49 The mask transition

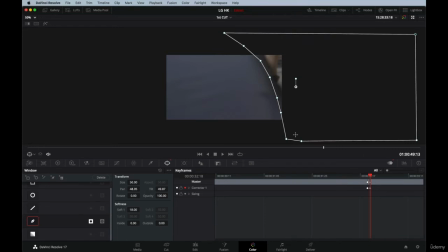4:16 We now have to set up these keyframes frame by frame. So I'm gonna go another one to the right, and I'm gonna move this here. Another one to the right, and I'm gonna keep moving it.
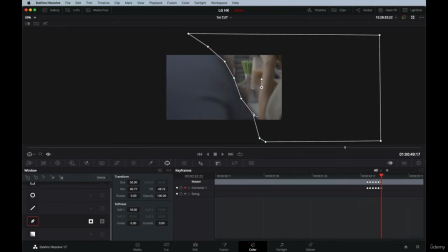4:31 Just gonna move this a little bit here. Another one.
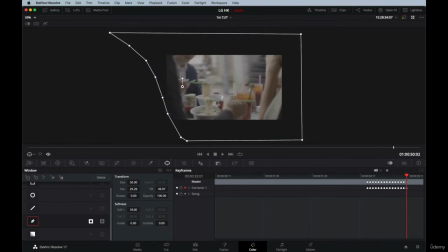4:50 Another one until the end. So remember to go back to the beginning and then go one frame to the left and make sure the mask
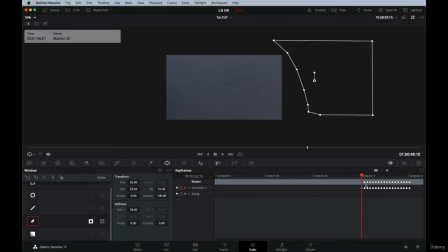5:04 clears out completely. So this would be how it plays.
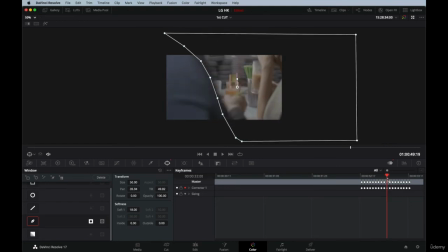5:16 All right, so now we have the mask created. All the keyframes are here. And now if we go back to the edit, you're gonna see that now the mask is there.
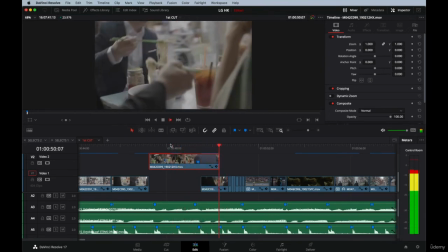5:27 In every moment.
Let me just play it for you.
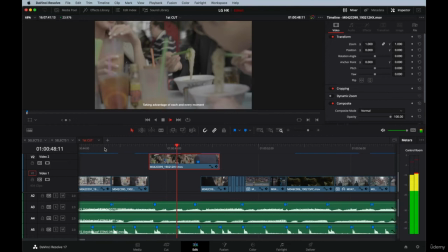5:32 The whole scene.
Taking advantage of each and every moment.
Looks pretty good.
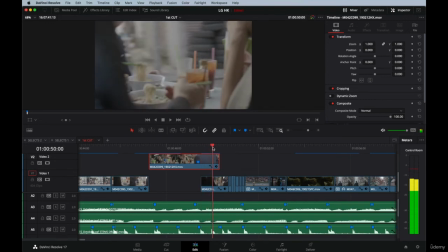5:39 I think it needs a little bit more work, just because the color of the blazers is a little bit different.
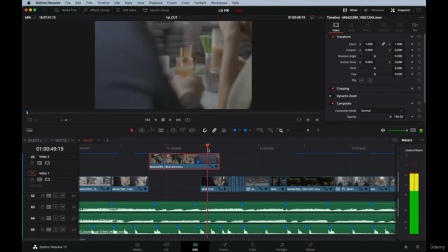5:46 But what I can do here, I can adjust this clip accordingly. So if I press T, I can move it a little bit. Let me see, this way.
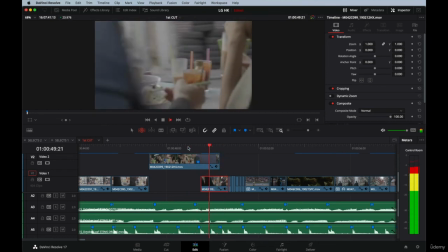6:01 Moment.
And that kind of works for me. Let's just see it a little bit bigger.
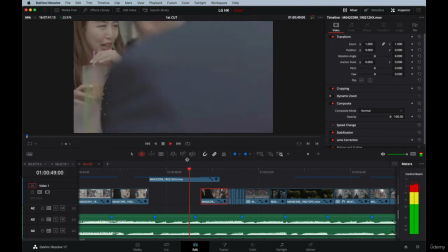6:10 Taking advantage of each and every moment.
Yeah, that works for me.
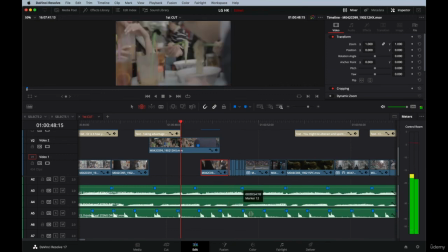6:17 So this is how you create a mask transition. Remember to go into the color tab, because that's where you can create the mask from. So as you can see, this is a very subtle transition. Like, no one would ever see this video and be like, oh, this is a crazy transition, or think that this is a video about transitions or anything like that.
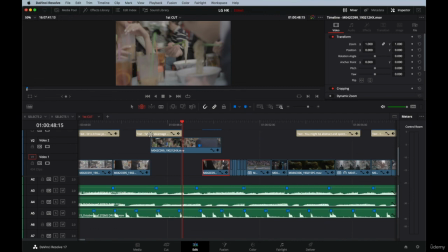6:36 It's something very subtle, and my intentions when adding transitions is for the viewers to not really notice there is a transition. It has to be very subtle, right? Also, this client is a luxury brand, and I didn't want to make this video about like cool transitions for like young people that likes this kind of stuff.
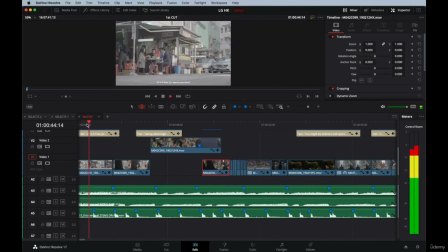6:56 So let's see it again.
How you spend.
Sorry, let's make it a little bit bigger.
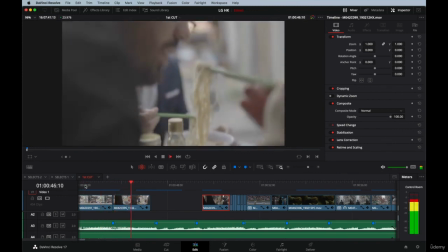7:01 Is it how you spend your time, taking advantage of each and every moment?
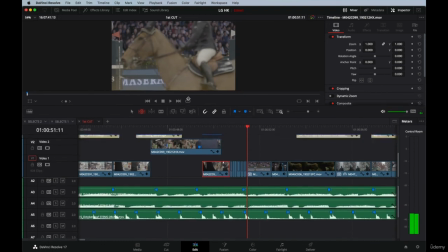7:09 It's very seamless. Looks really good. Okay, so this is how you create a mask transition.